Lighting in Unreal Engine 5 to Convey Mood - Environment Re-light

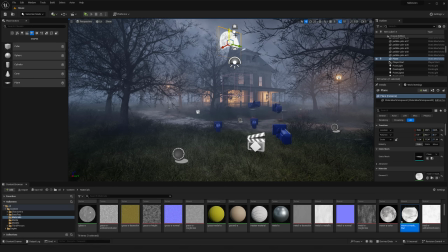(4:05)
You know, we already have like a lot of the lighting and stuff working for us there,
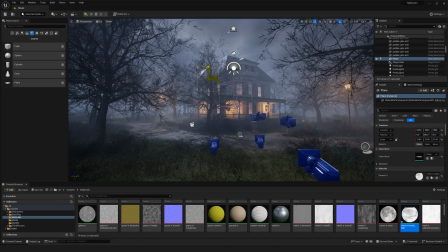(4:09)
and so really just want to use this as more of a visual, I would say. It's not going to do much else. And we really can control the rest of it with our our actual directional light and all.
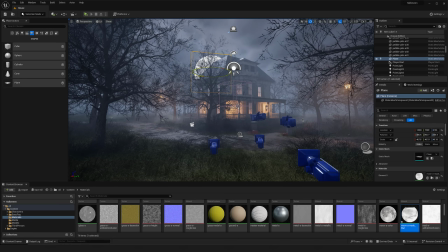(4:25)
So I'm gonna just put this back here, and the reason why I'm not using it set up in a different way is because I do like
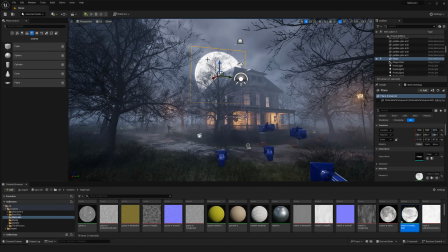(4:33)
how I can play around with some of the texture and everything,
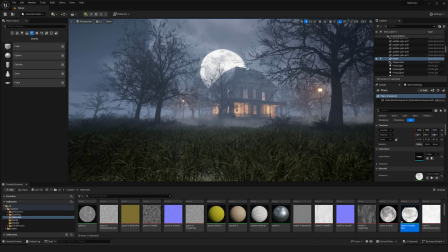(4:38)
and yeah, get some cool effects with it. So that's not too bad.
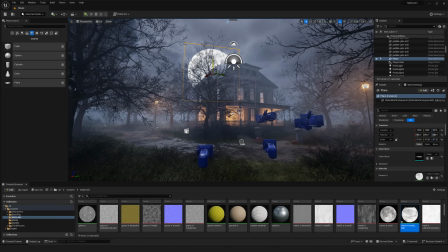(4:43)
But of course, now we're gonna actually have to adjust some of our lighting to work a bit better with this moon.
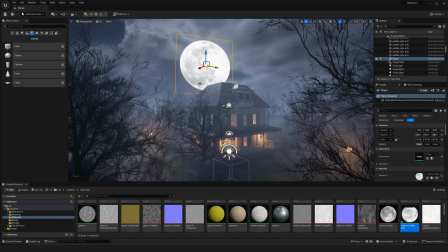(4:50)
But I think it's kind of fun having it back there. It might be parallaxing a little bit too much with the structure,
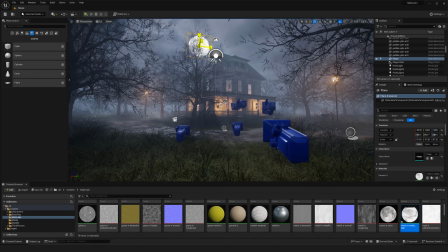(4:58)
so I'll probably need to drop it back a bit more and just increase the size.
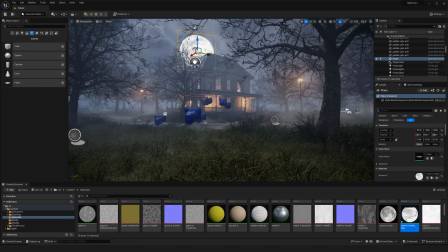(5:04)
That way, like, because you don't want the location of the moon to change too much,
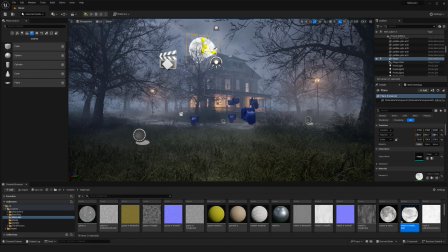(5:10)
so that's why I'm just really needing to get it far away from the viewer,
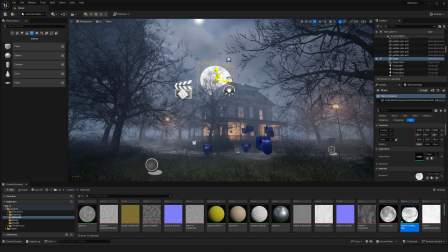(5:16)
so it doesn't feel as dramatic when you're kind of moving around.
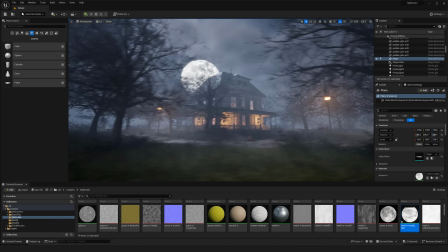(5:20)
So there we go.
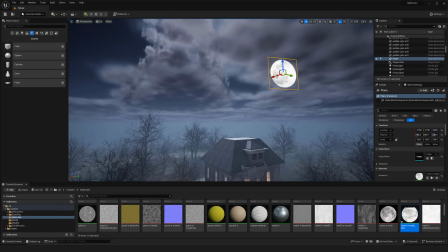(5:25)
It's kind of fun, and technically I could take it all the way back here and actually set it up to be much closer to the clouds and all. Let's see, 1,000, 1,000, 1,000.
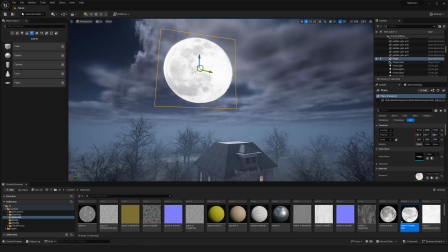(5:45)
So now we have a very big moon,
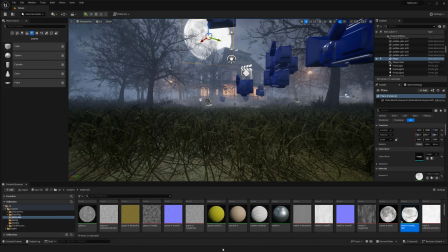(5:50)
and
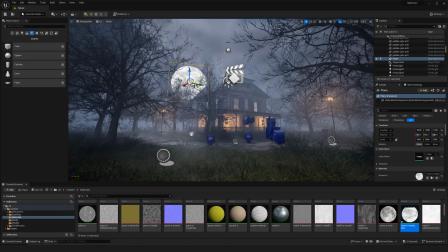yeah, something simple like that.
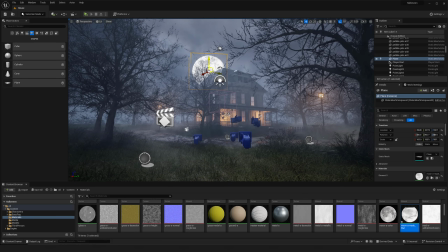(6:01)
And we'll continue to kind of work on this as time goes on, but I think that works for now.
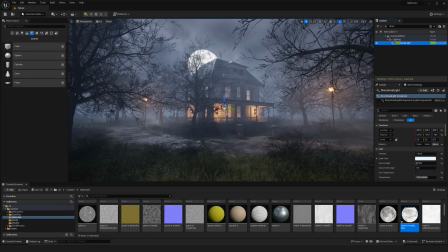(6:08)
So now let's play around with the directional light. Start to get something that looks a bit more interesting.
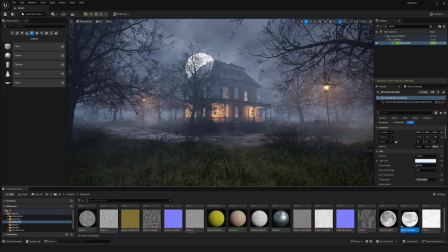(6:17)
So I think one thing right now is that it feels very like gray and kind of washed out.
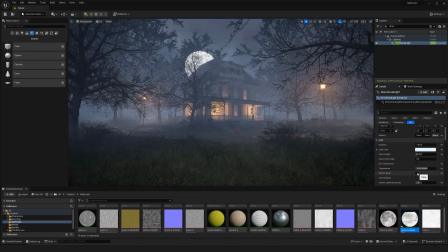(6:22)
I think it would be cool to go a bit more oops.
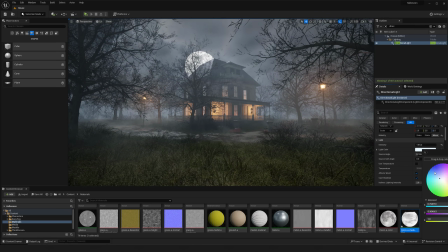(6:28)
There we go, and I believe I'm gonna go more of a blue and really kind of push that spooky sort of,
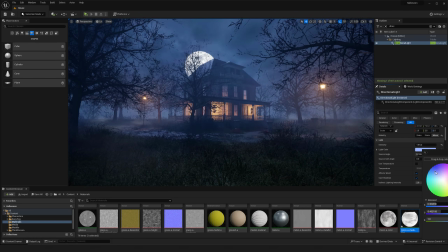(6:36)
it's like that bluish purple that you kind of see that's like overly dramatic in a lot of stuff. I think before, it was pretty desaturated, so going this route could be pretty nice with
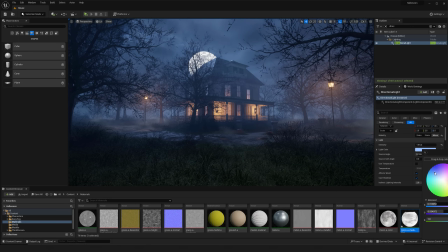(6:52)
just really bumping up some of our saturation and getting those brighter colors overall. So might have to adjust this a little bit.
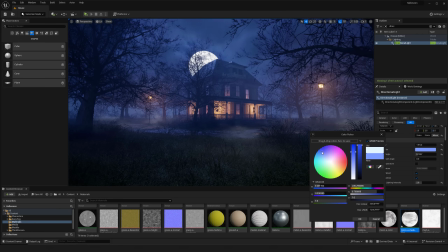(7:03)
So there we go.
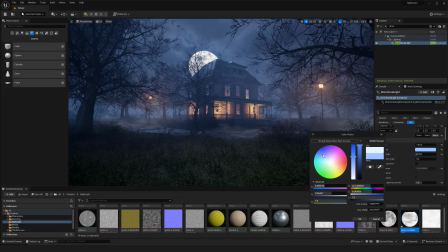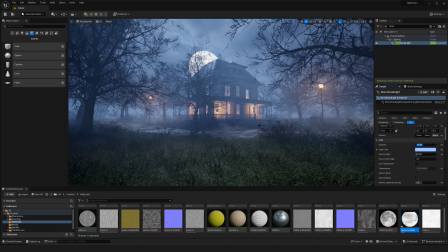(7:11)
And then might have to brighten it up.
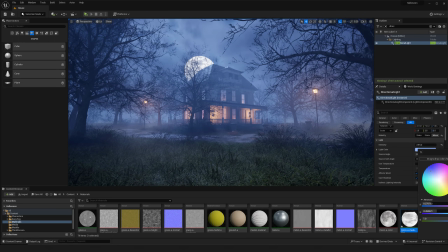(7:16)
As I go to a darker color, I have to brighten up the actual intensity a little bit.
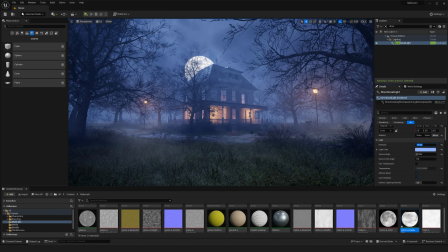(7:23)
So kind of balances out overall.
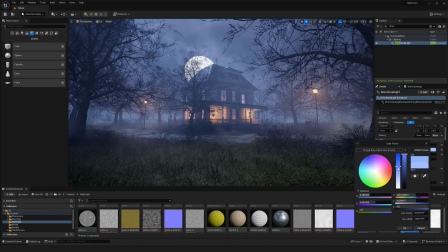(7:28)
Maybe it's slightly too saturated. Just kind of bumping this in again, and
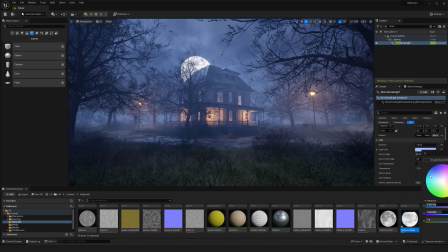(7:37)
so all right, I'll probably play around with that a bit more. I like that. I think some more, but it's a good start to sort of play with.
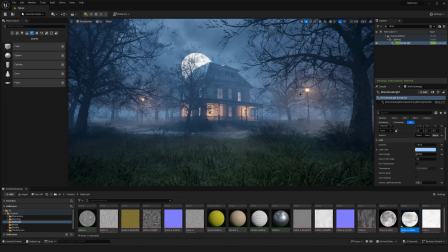(7:50)
And then we'll probably get our orange tones here as well.